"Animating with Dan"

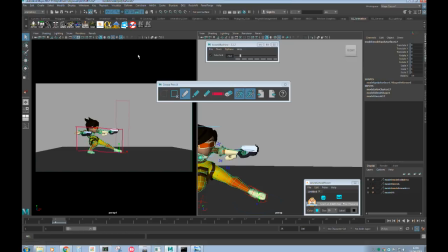[6:27]
It makes it easy to see where you can put your breakdown. Yeah. Because you're going from, it's like you've got a stretched object and you're going to squash it down. You can kind of already feel that that weight, I guess.
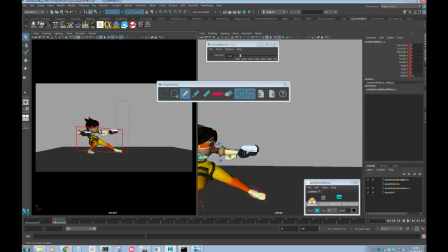[6:43]
I don't know what you'd call it. It's almost like you're not worrying about the overall. Well, you are worrying about the overall shape, and you're not worrying about the details. Yeah. It's kind of like a silhouette. Yeah. But even more abstracted.
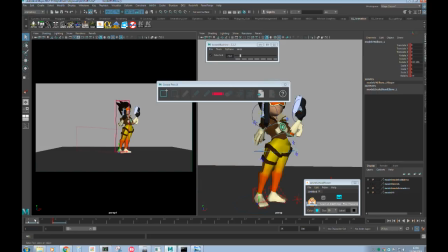[6:58]
So, then the next way to get more contrast is to add an anticipation and an overshoot. And the way I would think about that, when I've got my boxes, so I think I'm going to do an anticipation. So she needs to get taller and skinnier.
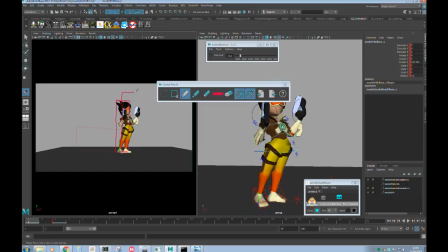[7:18]
So I might draw out a box like that. Oh no, that's awful, right? But you're not actually drawing these in real life. I'm not. I'm just imagining them. Yeah. So again, that's awful. But it's bear that in mind with what I'm going to do when I pose her.
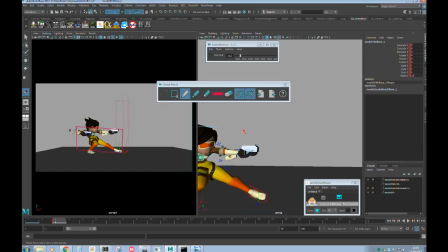[7:36]
And the same with this one. You would have an overshoot where it's flatter and like that. If that makes sense. Yeah, I think it does. Yeah. So let's delete these.
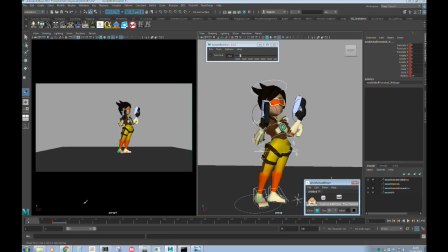[7:52]
And with that in mind, I'm going to do, again, I think Beta talked about this the other day.
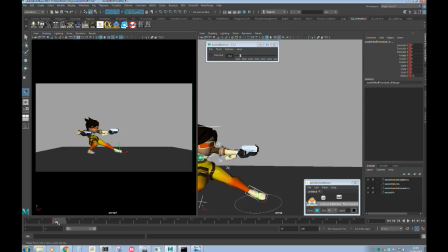[7:58]
I do all my keys on usually 2s, which, but I do them next to each other without timing them out. Because like you said, it's much easier to focus on spacing without having to think about timing.
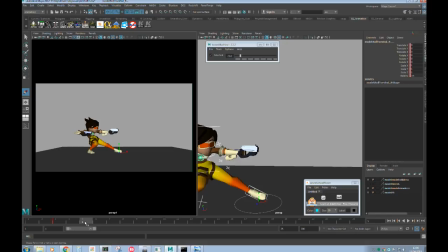[8:13]
And timing is it's the hardest thing to master, but it's the easiest thing to change in Maya. You can literally just grab the key and move it. But that's if you've put everything on the same frame. Yes, yeah. Which you definitely should be doing. Yeah, because I remember I'm going to be releasing some of the Maya dissections today,
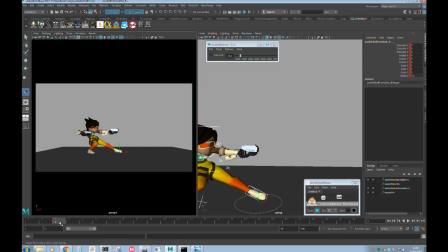[8:31]
and the 2 that I viewed did not have the keys on the same frame, and it makes it hard to like change the timing and fix it. So, it is so important to put everything on the same frame, especially to be able to do it this way.
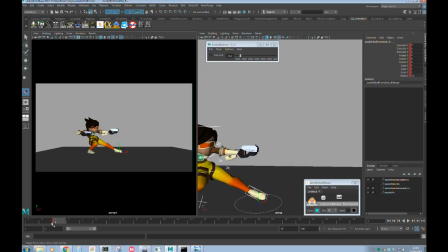[8:46]
So you put everything like we did last session, where I put the keys next to each other and then we spread it out to do the timing. Yeah. So I am going to do the anticipation and the overshoot for this. So I'm going to make some space for that on the timeline.
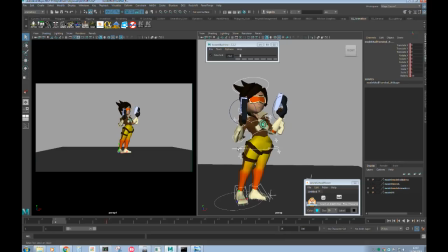[9:05]
So again, I just want to make this pose taller and thinner.
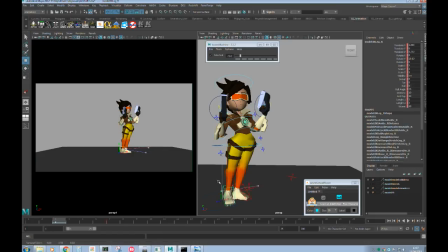[9:11]
So just raise her up a bit, bring her foot in to close that gap, bring her elbows in. And it's helpful as well if you've got a character like Digby, for example, which we're working on. He's got a tail, so you can even use his tail to make his shape, pull his shape in, or his wings even.
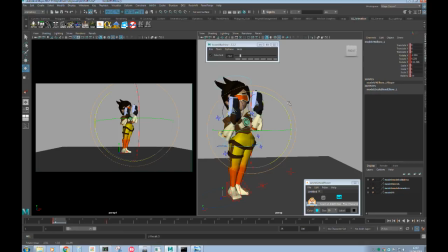[9:31]
If you've got a character with a skirt that can kind of flare out a bit or relax, pull her head up a bit. So she's just going up like that. Actually, I could straighten her spine more. That's in mild space.
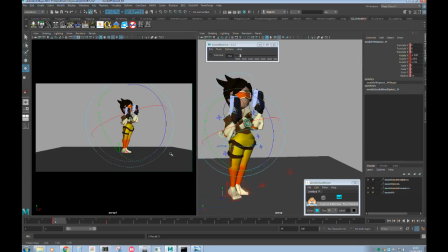[9:51]
And so you're just getting more contrast because you're making a more extreme version of the contrast you already had in your poses. So it's like working within the pose, but keeping it like similar enough, but there's enough difference that it kind of, you can still see it.
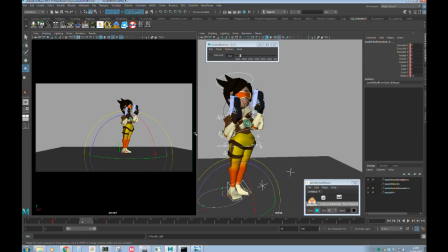[10:10]
It's not too subtle. Yeah. So, and then I'll do the overshoot, and I'll use this pose to work off to do the overshoot.
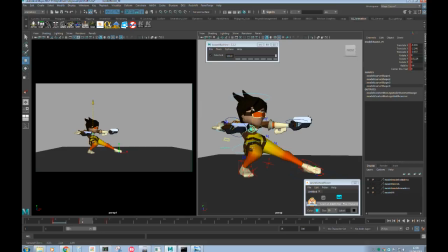[10:19]
So, like, and like I explained, it would be the shorter, fatter box. But again, we're only going to see this frame for not very long, so I can sort of deform it a bit, I think.
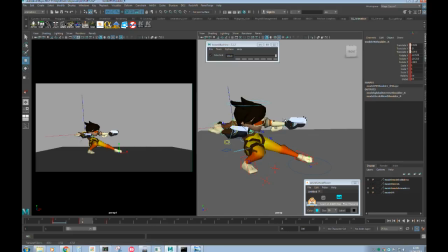[10:36]
I even pull the shoulder out this way to make it wider,
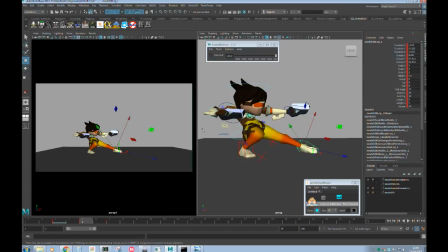[10:42]
and stretch the leg out to make it wider. I probably want to move her hips that way just so she's got somewhere to go.
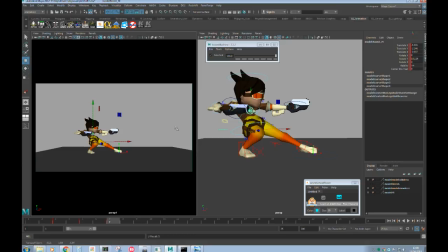[10:56]
That's what we call, we always do this, like, go somewhere else. Even if it's like, you don't have to overthink it. Just think of a way to be able to go somewhere with your poses.
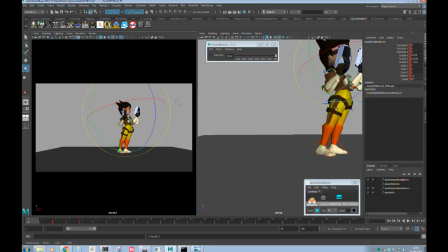[11:06]
So yeah, basically that's not, so I haven't created a brand new pose. I've just pushed the one I already had to conform more to a taller shape, and it's the same with this.
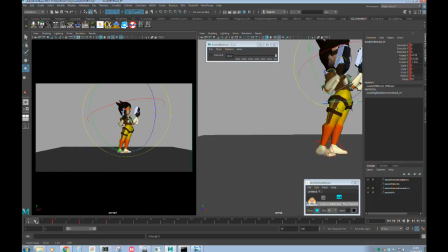[11:22]
How long does it take you to think of, like, you know, the first pose? Like, how long does it take you usually to come up with a pose like that? Do you just keep playing around with it, or do you thumbnail it, or? I just play around with it. Okay. But that's just experience, isn't it? I think. And I don't think I'm particularly good at posing necessarily.
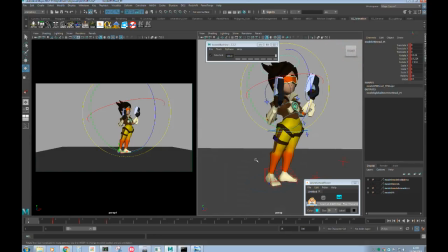[11:41]
I don't think I'm particularly good at anything in it. But I can do it quickly. So I think that's probably the way a lot of people feel. But I think one of the things that helps is that I think your poses are quite clear.
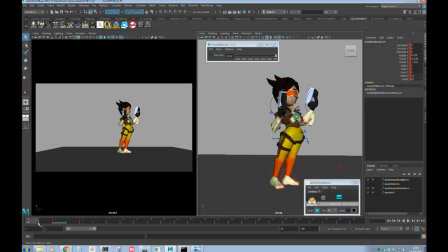[11:59]
Like they're simple in terms of their silhouette. Not simple to do and come up with, but they're simple in a sense that they're easy to work with. And I think that's one of the things that makes the animation work better. Yeah. So yeah, and I think that box method helps with that, because I feel like I'm trying
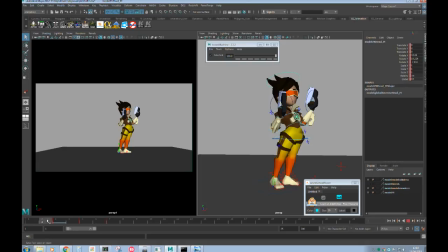[12:18]
to clean it up to a certain extent by putting it in a box. But obviously you don't have to keep strictly within the limits of those lines on the box.
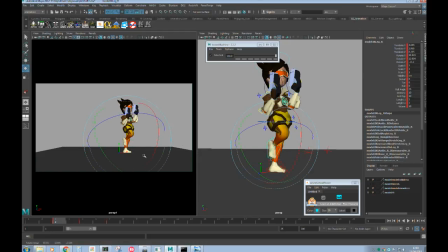[12:26]
Like I could have, for this antic, I could have like lifted a leg up, for example, which is probably a better pose. But for the time being, I'm just going to leave it down here because I haven't planned for that.
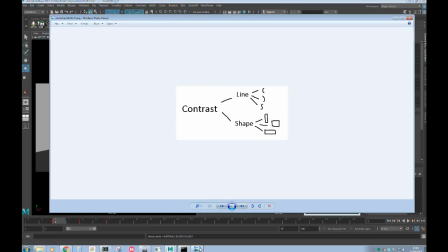[12:40]
Right, okay, so that's contrast, and that's fairly straightforward. So let's talk about breakdowns. Yep. So when we talk about breakdowns, that looks like a mental breakdown.
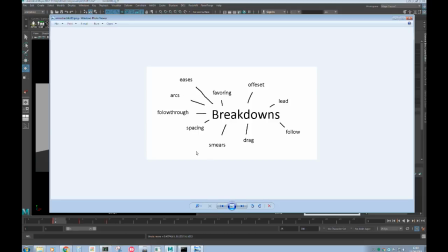[12:54]
Exactly. There's a lot of stuff to think about when you put a breakdown in, because a good breakdown will fulfill a lot of jobs, a lot of function. Like that's why you call it a functional breakdown. Yeah. So it can be a bit overwhelming.
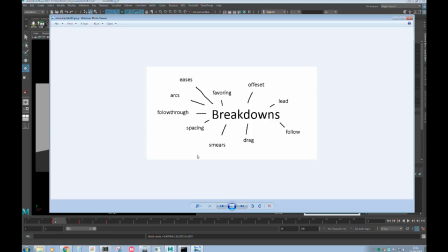[13:10]
Especially if you're like, I've got this action, I need to put a breakdown in the middle. I don't know what the middle looks like. Yeah. Unless you go out and film reference or find some reference, you don't know what that middle pose is going to look like. So you need to be able to visualize it. Yeah, or at least ask questions about it.
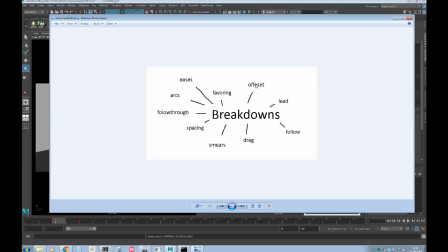[13:27]
So this is where I would think about a lot of this stuff. I've spelled offset wrong, but offset. And follow through. You should have to. Anyway. Probably favoring as well. Yeah, all of this. Ignore all the spelling mistakes. It's the essence of it.
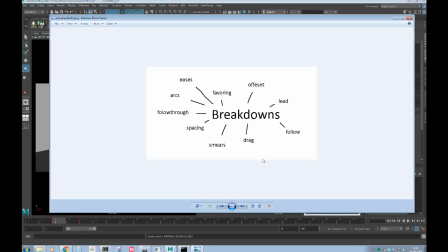[13:48]
Yeah, so I would think about these things as asking questions. So like, what am I offsetting? What am I favoring? What is the arc? Like, it's not just a word; it's a question, which helps.
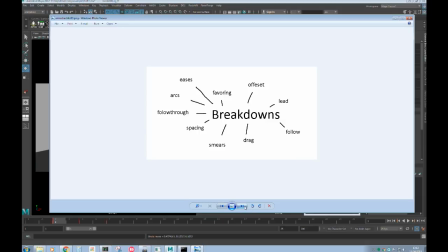[14:02]
But also, this is still too overwhelming. So I thought, what are the most important parts of this? And I think it's arcs and spacing. And I think within those, because a lot of these words mean the same thing.
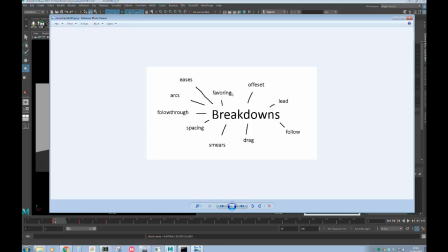[14:17]
Like eases are spacing. True. And it is favouring, and it is words leading, following, or dragging. They all kind of are variations of the same thing. It's the context that matters, isn't it? Yeah. So then this is where it's going to sound a bit weird.
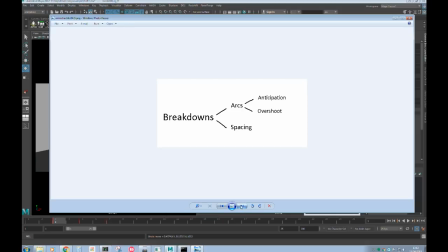[14:36]
I would split arcs up into anticipation and overshoot. Okay.